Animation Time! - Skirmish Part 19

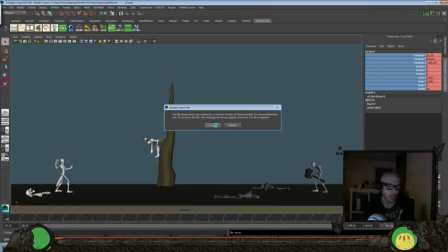(4:11)
So let's go ahead and save our file real quick. Before we get in there, we are using Autodesk Maya 2014 for today's video. For more information on that, check out the links in the description below. And we're also using the Goon rig from the How to Cheat in Maya series, which is a wonderful book.
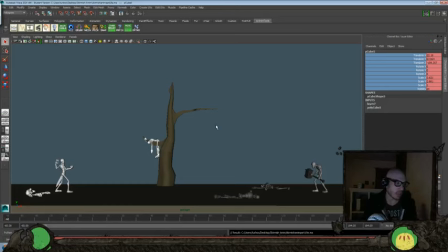(4:26)
Pick it up, and the rig I think is just top notch. I really think for the cost of entry, for getting this rig, you're getting a great value for it, and it's really a fun one to animate, and it kind of keeps you honest.
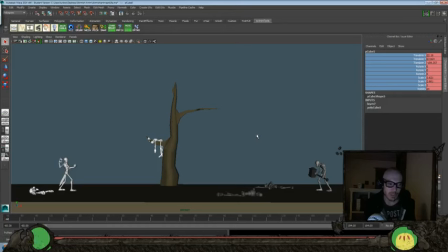(4:40)
I think with animating too, you can't really break too many rules, or you get a lot of knee pops and elbow pops and everything too, so you gotta keep on top of your body mechanics. So let's go ahead and import another.
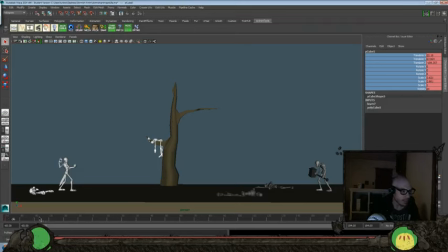(4:55)
Actually, before we do that, I'm gonna kind of think through this with you guys here. pretty sure I want to have some sort of a prop here, like maybe a rock or kind of a mountain or something that we could bring in here.
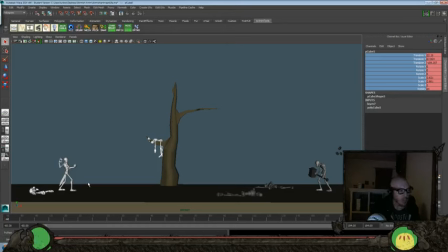(5:09)
I wouldn't mind getting some drapery. Another thing that I was thinking too is we could frame our shot a little bit more by maybe having a tree in the close ground here to camera. So grab something like this, and we'll go ahead and let's see if we can do it.
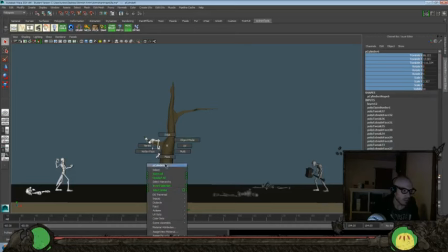Object mode here. There we go. And then we can paste another one here and bring it towards us.
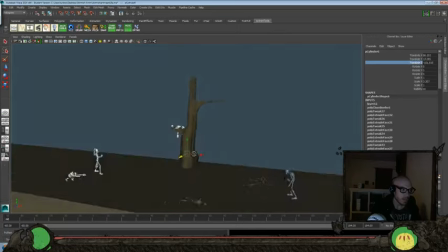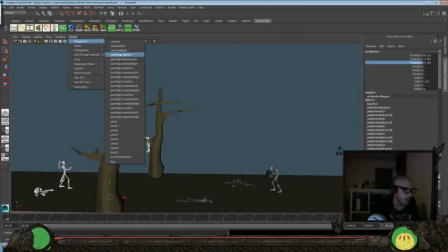(5:49)
Let's go. I think I have a camera locked off that I really want to use, which would be this one.
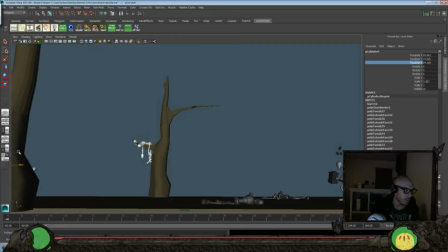(5:54)
So again, it'd just be something like this. And we'll go ahead and scale it up a little bit more. Move it over
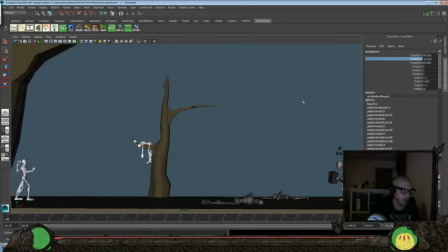(6:09)
here just to help frame our shot a little bit more and give that extra sense of depth and everything to it here. Bring it up a little bit, rotate it over,
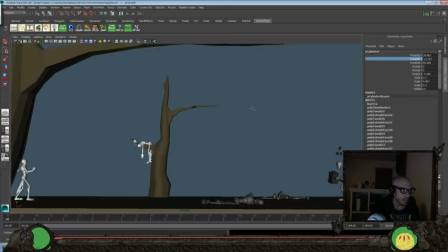(6:27)
up here, maybe a little bit further down, just so we kind of get an edge here to help frame our shot. And then we'll do another one here.
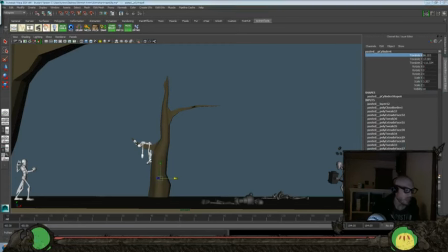(6:47)
Sometimes the copy doesn't work right away here. 1 second. Okay, there we go.
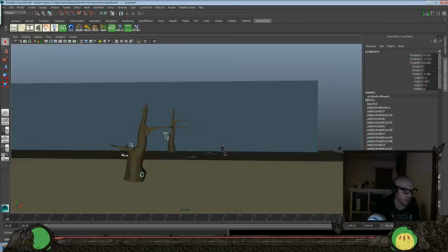(6:53)
And should be able to paste another one here. And we'll go to the other side and go back to perspective 4 that we'll be looking through and move that
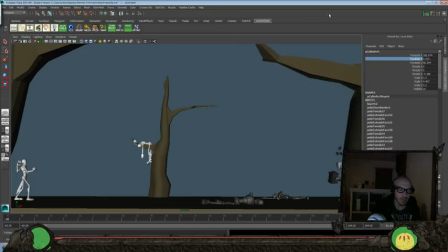(7:06)
over a little bit. Up. Again, we're just kind of trying to frame our shot a little bit more. And I'm not going to bother creating a bunch more props or a bunch more trees here. We'll just kind of manipulate this one that we have a little bit more.
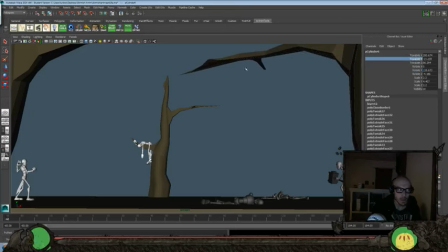(7:25)
Again, just to help kind of frame our shot a little bit more and add an extra sense of depth to everything here. Maybe raise it up a little bit more and rotate it maybe back a little bit.
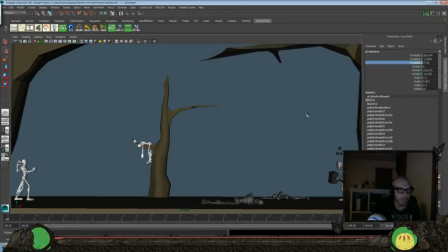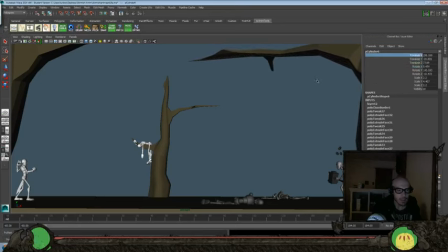(7:59)
And again, this is just playing to camera. It's not going to look beautiful from pretty much any other perspective for this thing, but it's just to add that sense of kind of framing our shot a little bit more. And let's do a quick play blast and just see how it frames itself a little bit better.
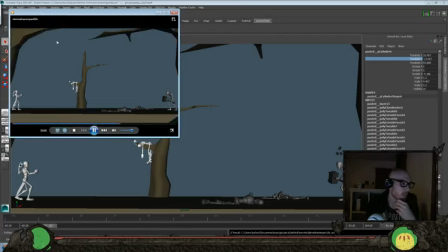(8:19)
Okay, and again, this isn't a full play blast. It's just kind of to see how our framing works here. Yeah, I kind of like that, and rather than have it fully connected, having a little break there. So it kind of gives us that sense of depth.
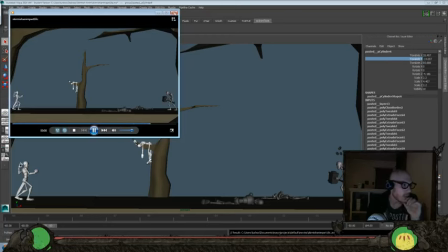(8:31)
Another thing I'm going to do, I think I'm going to stretch this ground layer out a little bit more here too, and we'll try to add another sense of background behind here as well.
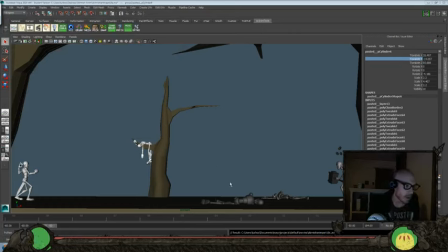(8:41)
So just go ahead and save our file while we're thinking about it here. Let me see if we're still recording there. All right. Okay, and switch back to other camera we were working with here.
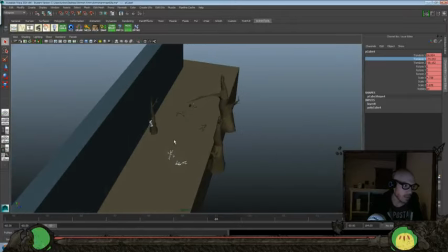(9:00)
So perspective 4 is going to be our main shot cam. So we're going to grab this ground layer here and scale it
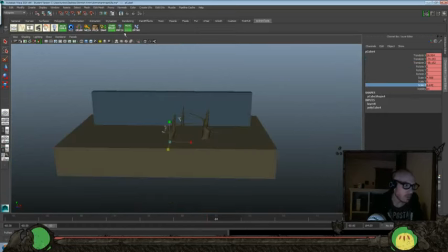(9:08)
over in Z, so it actually goes through here, and we don't have that kind of flatten off there.
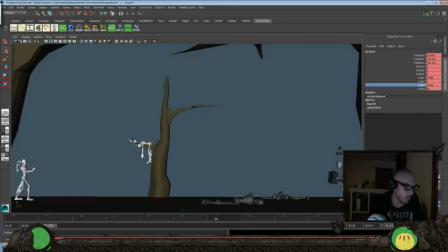(9:15)
Back to 4, make sure that still works there.
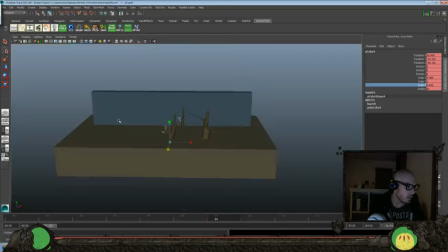(9:18)
Okay, go back to 1 here, and I don't want this to be so much like that.
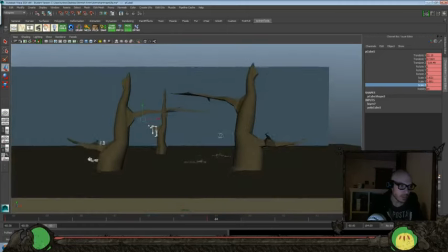(9:28)
So again, this is just pretty much the same tree. We've just done some rescaling of it and everything too.
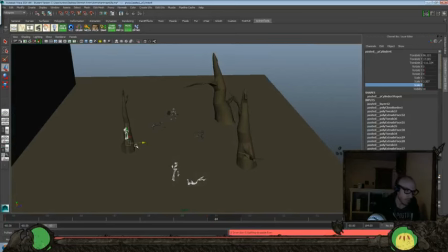(9:36)
So let's go ahead and see if we can copy another one here and add some to the background.
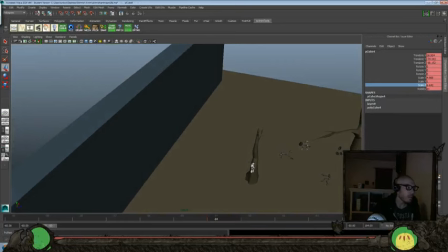(9:45)
Actually, let's go ahead and create a kind of a mountain range or something. So let's do create a polygon primitive. Let's do a cube to start with here.
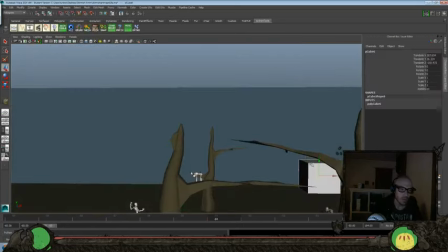(9:54)
Bring that over, and we'll we'll assign a new material onto there. Let's do a Lambert. And let's see what color we want that to be.
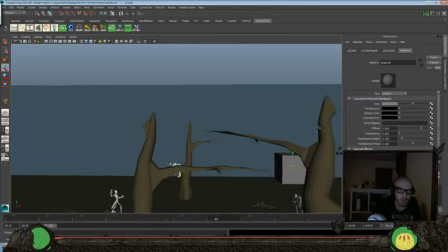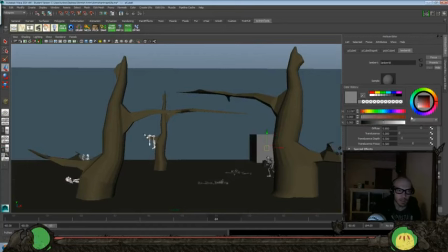(10:14)
A little bit of brown in there. Look in there.
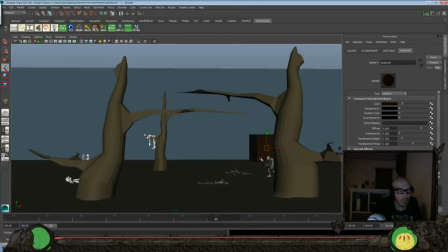It's a little too red.
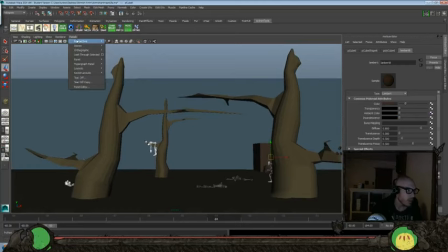(10:46)
Try and keep the color palette still kind of muted here. Go back to perspective 4.
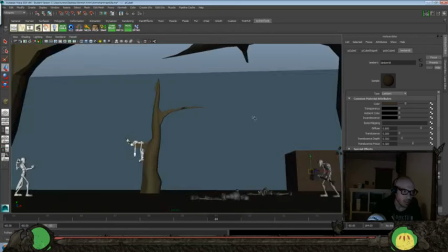(10:52)
Let's see where we want to place this here. Now we're also going to need to scale this up in Y.
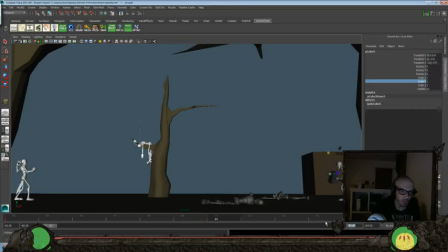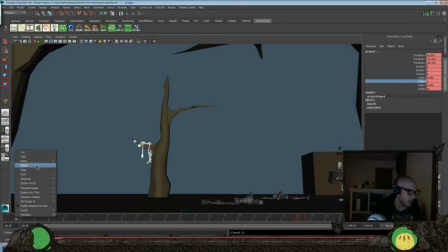(11:14)
Make sure we delete any extraneous keys on those backgrounds so they're not moving around. Delete those. Okay. And let's go back to perspective 1, or the first one here.
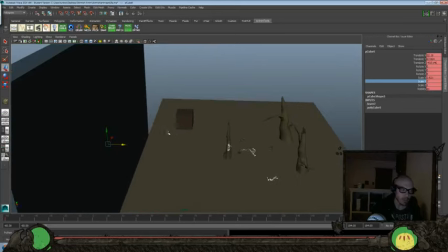(11:32)
And this will just give us a greater sense of depth. So we'll have that kind of like we were looking at in Levi Hopkins' work.
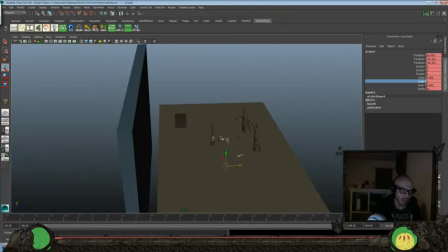(11:41)
We have a foreground, the main place that we have, and then we're going to have some background here.
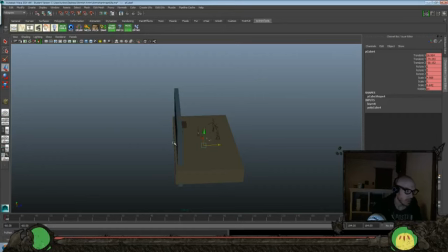(11:48)
And let's stretch this out a little bit further. Delete that. So I'll scale that back in Z a little bit more.
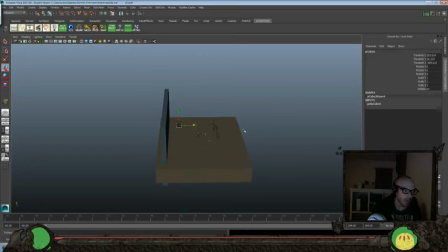(12:05)
So that way we have kind of that sense of depth here.
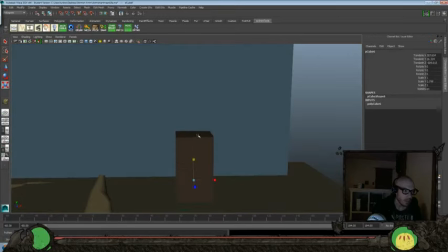(12:09)
Now let's manipulate this a little bit more, rotate it here,
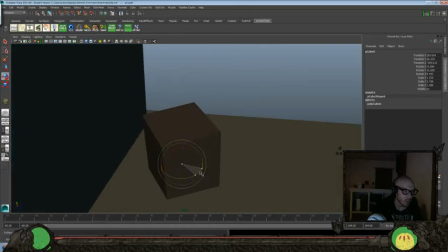(12:20)
turn it a little bit.